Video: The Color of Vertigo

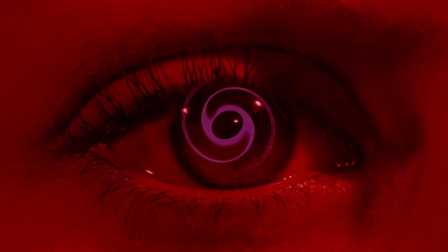[0:12]
This is Andrew Steffan, and I'm here today to talk about Alfred Hitchcock's thriller Vertigo, or more specifically, the use of color in Vertigo.
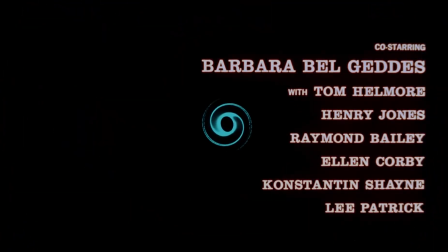[0:20]
Released in 1958, Vertigo is a psychological thriller starring James Stewart and Kim Novak.
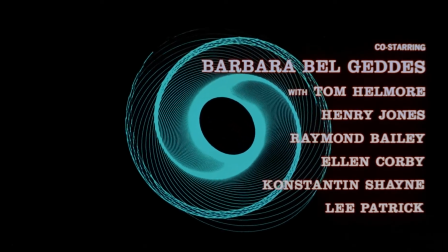[0:26]
It is based upon the French novel The Living and the Dead and was adapted to the screen by Alec Copel and Samuel A. Taylor.
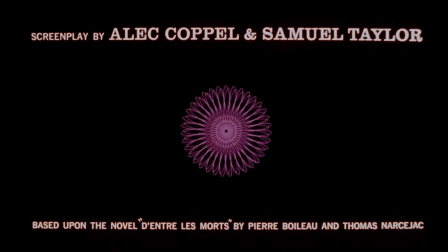[0:33]
While its reception was mixed upon release, over time it has garnered critical acclaim and is often cited as one of Hitchcock's defining works.
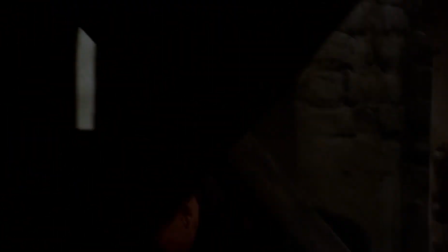[0:41]
Often cited for its use of the infamous dolly zoom, I wanted to instead examine one of the aspects of Vertigo that is often overlooked, and that is Hitchcock's use of color.
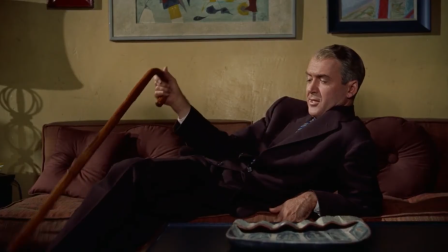[0:50]
The main color motif that he employs is that of red and green, each representing different dynamics and emotions surrounding the main characters,
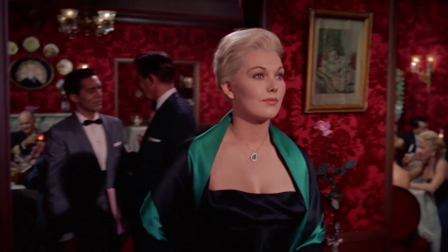[0:57]
John Scotty Ferguson and Madeline Esther, aka Judy Bart, as we find out later in the film.
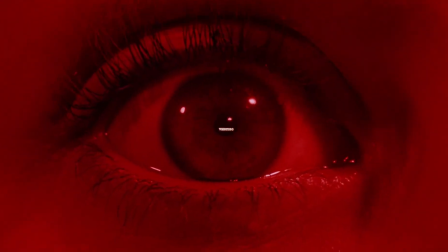[1:03]
Red is the first noticeable color of the film, especially in the title sequence where the word vertigo is placed in the middle of a close-up shot of an eye, washed in red.
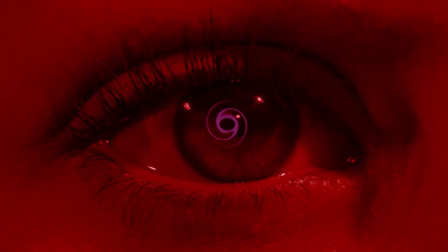[1:12]
Hitchcock uses the color red to exemplify Scotty's sense of danger, but also his fantasies of romance and love.
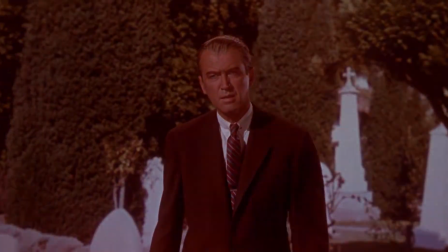[1:18]
Some excellent examples of this are found early in the film, such as during his nightmare in the cemetery with a red-washed background,
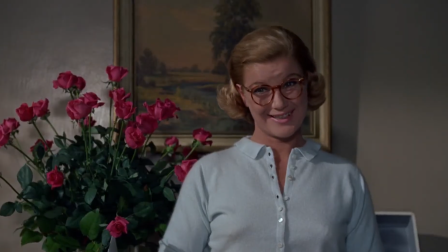[1:25]
and a prominent display of roses when we are first uncovering the relationship between Scotty and Midge, following his life-changing acrophobic experience.
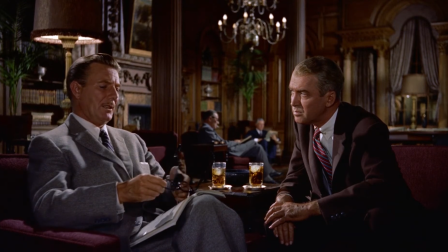[1:33]
Galvin Esther, who hires Scotty to follow Madeline, is also surrounded by red, foreshadowing the danger and revelations that are to follow.
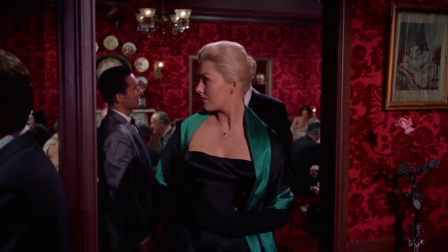[1:41]
Green could be interpreted as a color of obsession and envy or want. Early in the film, it is a very particular light shade, a washy kind of mint green.
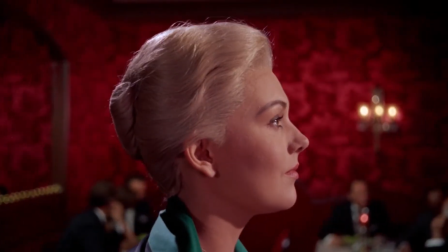[1:50]
It makes its first mark with the introduction of Madeline, as Scotty sits quietly watching her at the bar.
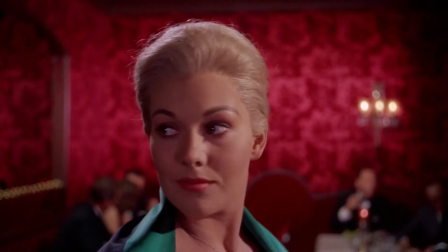[1:55]
This scene is the first where the two colors contrast, Madeline's green against the red backdrop of the bar,
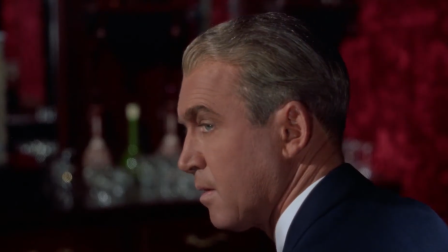[2:01]
a contrast of reality and fantasy, and the beginning of Scotty's obsession with a woman who is not who she seems.
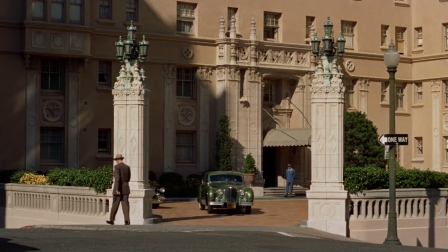[2:08]
As Scotty follows her, the color green becomes more prominent. Even her car is a shade of green.
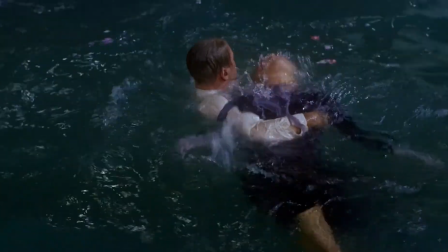[2:14]
After saving her from drowning in the San Francisco Bay, he takes her back to his apartment where his clothes, his cushions,
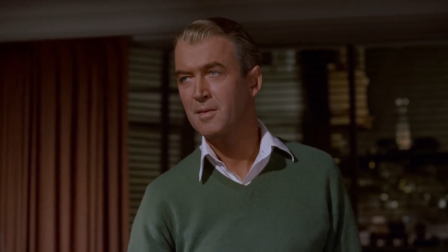[2:20]
and many fixtures around him are that same mint green, a way of showing how quickly Scotty has begun to fall for the ethereal woman.
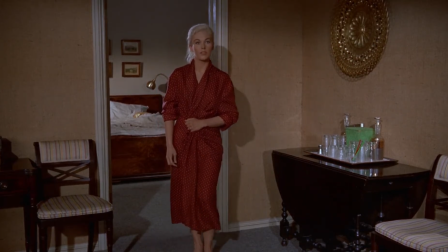[2:28]
The seeds of his obsession are sown. He gives Madeline a red polka-dotted robe to wear, which is also significant because the next day,
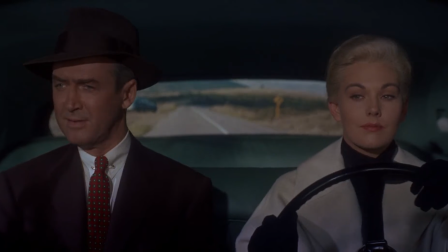[2:37]
when Madeline ends up driving Scotty out to a forest, Scotty is wearing a red and white dotted tie,
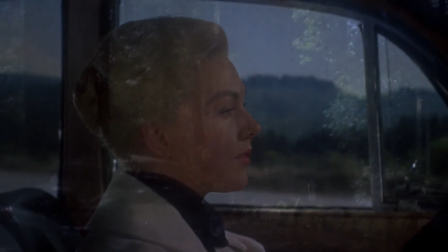[2:43]
which is difficult to write off as a coincidence. Also notice, Madeline is the one driving.
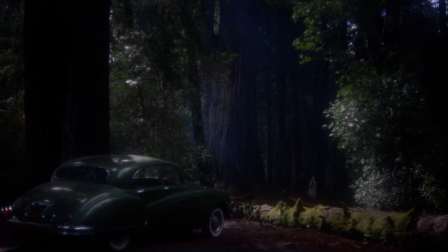[2:48]
Scotty's position on the passenger seat in Madeline's mint green furnished car cement the idea that he is letting her take him for a ride into obsession.
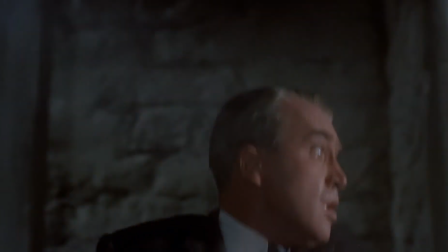[2:56]
As for green symbolizing envy or want, that comes to the front in the second act of the film, after Madeline's supposed death.
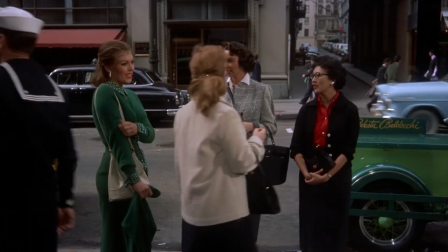[3:03]
Scotty discovers a girl who bears a close resemblance to Madeline, so he follows her to her hotel and insists his way into her life.
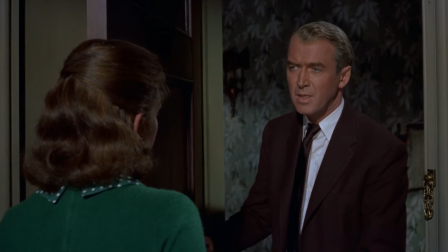[3:09]
Of course, this woman, Judy, really is Madeline, or is playing the role as part of an insurance scam.
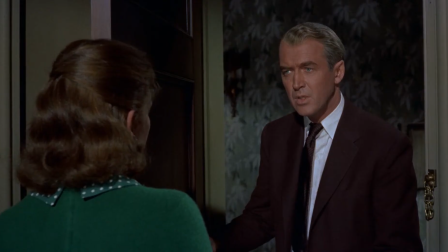[3:15]
She wears green like in her previous guise, but whereas Madeline's greens were always weak and diluted, Judy's green is strong and bold. It is clear that she is the non-fictional woman.
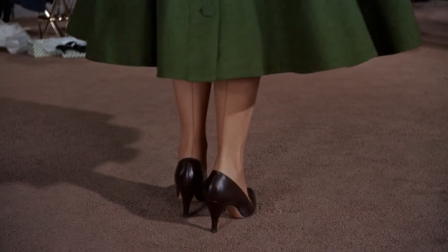[3:25]
Scotty's obsession spirals out of control, and tragically, he sets about transforming Judy back into the Madeline that never really was.
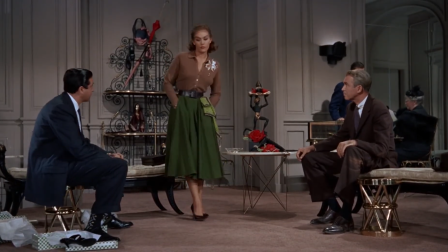[3:32]
His envy and obsession are uncomfortably misogynistic because he rejects the real woman, Judy, in favor of his fantasy woman, Madeline.
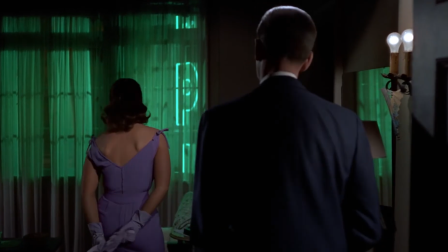[3:41]
The motif culminates during the transformation, a scene which takes place in Judy's home, the Empire Hotel.
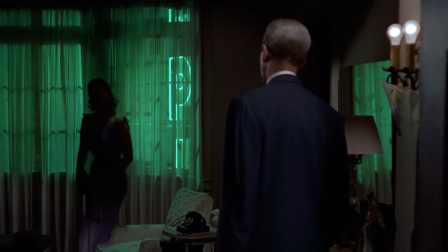[3:48]
After Judy undergoes the transformation to revert back to looking like Madeline at Scotty's behest,
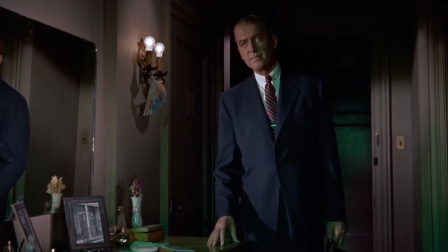[3:53]
all of the romantic tension that had been portrayed between the earlier incarnations of the characters come roaring back onto the screen.
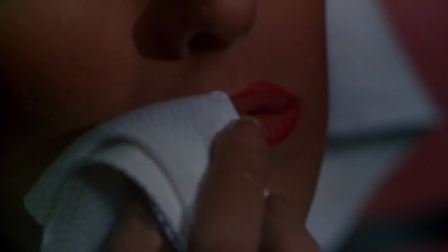[3:59]
The close-up shots of Judy's eyes, which are green, and of her lips, which are a radiant red, start the scene.
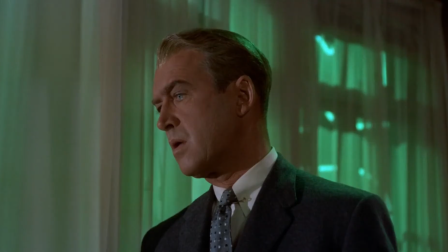[4:04]
The neon green lights, visible from the hotel window, cannot be understated, as Hitchcock makes this his centerpiece for the visuals of the romantic embrace to come.
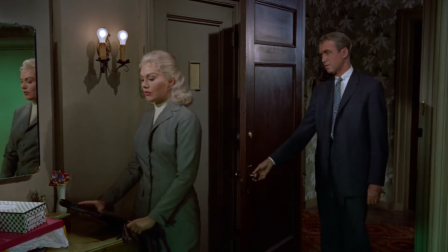[4:13]
When Judy first enters the room and turns to face Scotty, the glow of the green neon lights is featured in a reflection of the mirror next to Judy,
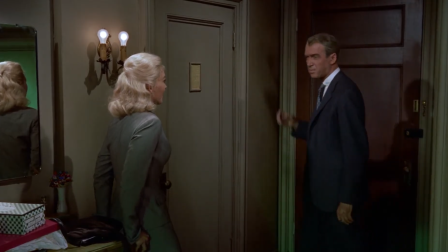[4:20]
suggesting a full-fledged return to the character of Madeline, a return to fantasy, if you will.
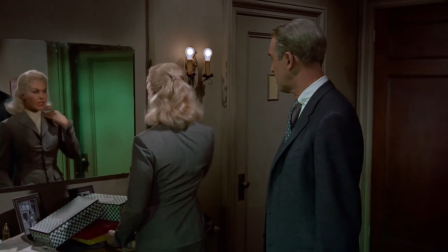[4:25]
Wherever Judy walks in the room, the glow of the neon green's reflection seems to be calling to her,
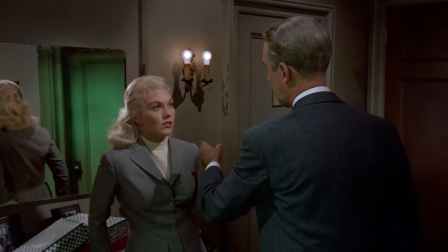[4:30]
something that suggests that no matter how hard she has tried to avoid it, she cannot seem to shake the persona of Madeline.
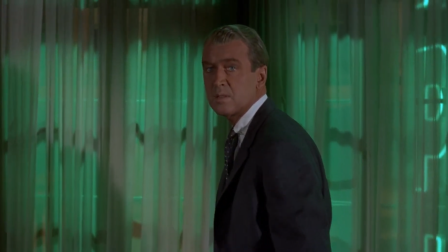[4:36]
When Judy returns from the bathroom, her body is painted by the camera in a glimmering white-green light,
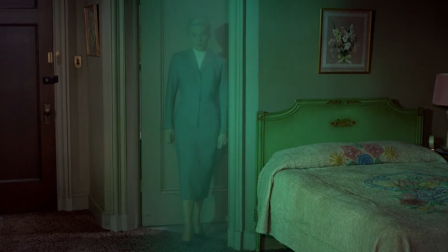[4:42]
which signifies Scotty's belief that she is his fantasy, an angelic figure just for him.
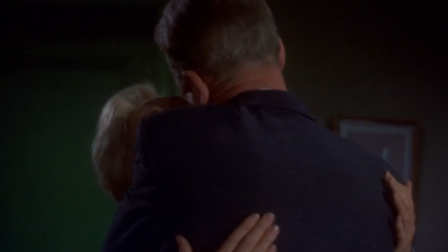[4:48]
As the two embrace lovingly for the first time since Madeline's supposed death, the camera rotates around them,
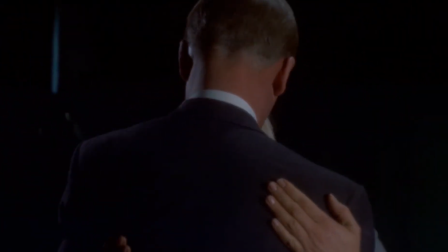[4:53]
giving the audience a full-circle view of Hitchcock's motif and themes all in one shot.
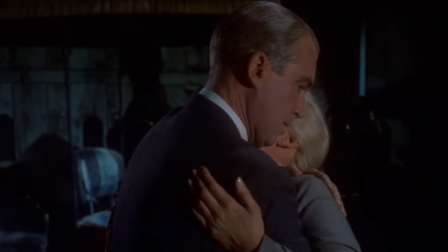[4:58]
For the beginning, the characters seem to have been transported from the hotel room to a view of the livery stables,
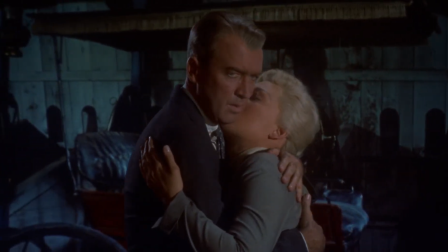[5:04]
something only Scotty seems to notice, which suggests it is his own hallucination.
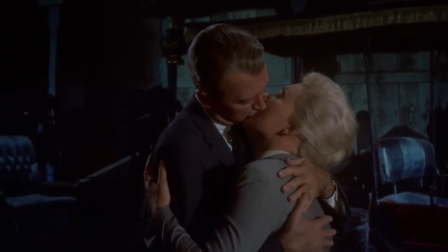[5:08]
The contrast of the dark colors of the stable fade, as the two embrace and Scotty submits to his desires and whims.
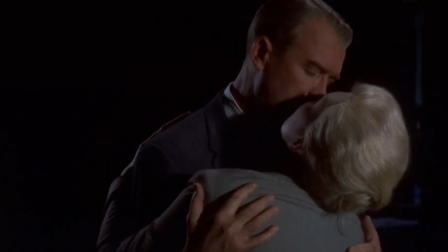[5:15]
The green reflection from the neon sign across the street only seems to grow stronger as the kiss goes on, and only fades once the scene ends.
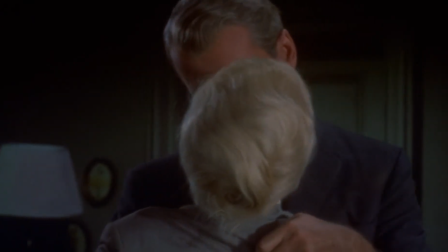[5:22]
The transformation is the culmination of an entire career's worth of color motif and subliminal trickery for Hitchcock,
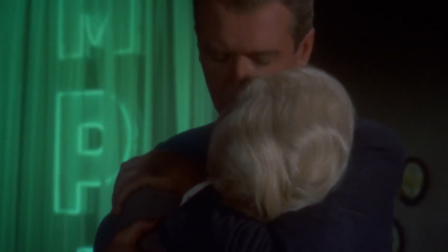[5:29]
and is one of his finest moments because of it. It fully captures the emotions of the characters and demonstrates the power of desire and the ramification of submitting to it.
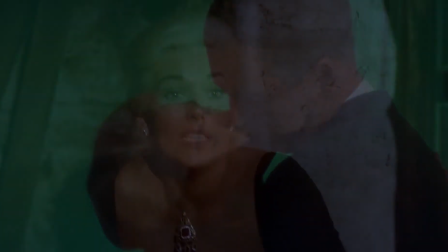[5:38]
Once Scotty and Judy have succumbed to their passion, Hitchcock changes the tone of the film and turns it into a dark and foreboding series of sequences
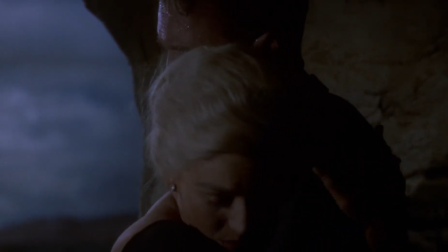[5:45]
that ultimately end in tragedy so grand in scale that it could be described as Shakespearean.
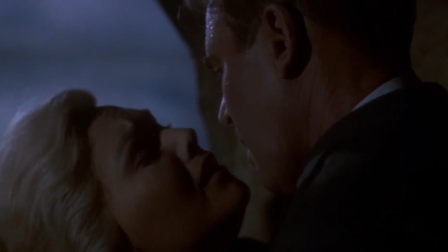[5:50]
The color motifs in Vertigo, and especially in the aforementioned transformation scene,
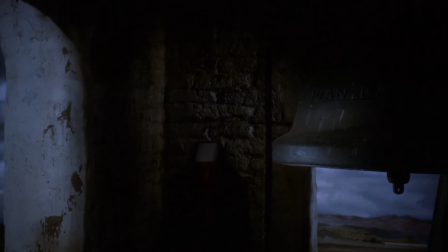[5:55]
do more for the development and themes of the plot than the dialogue and actual storyline could ever dream of.
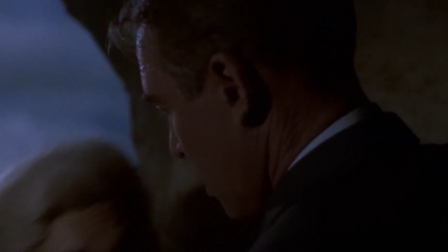[6:00]
And that's the way Hitchcock planned it.
I heard voices. God have mercy.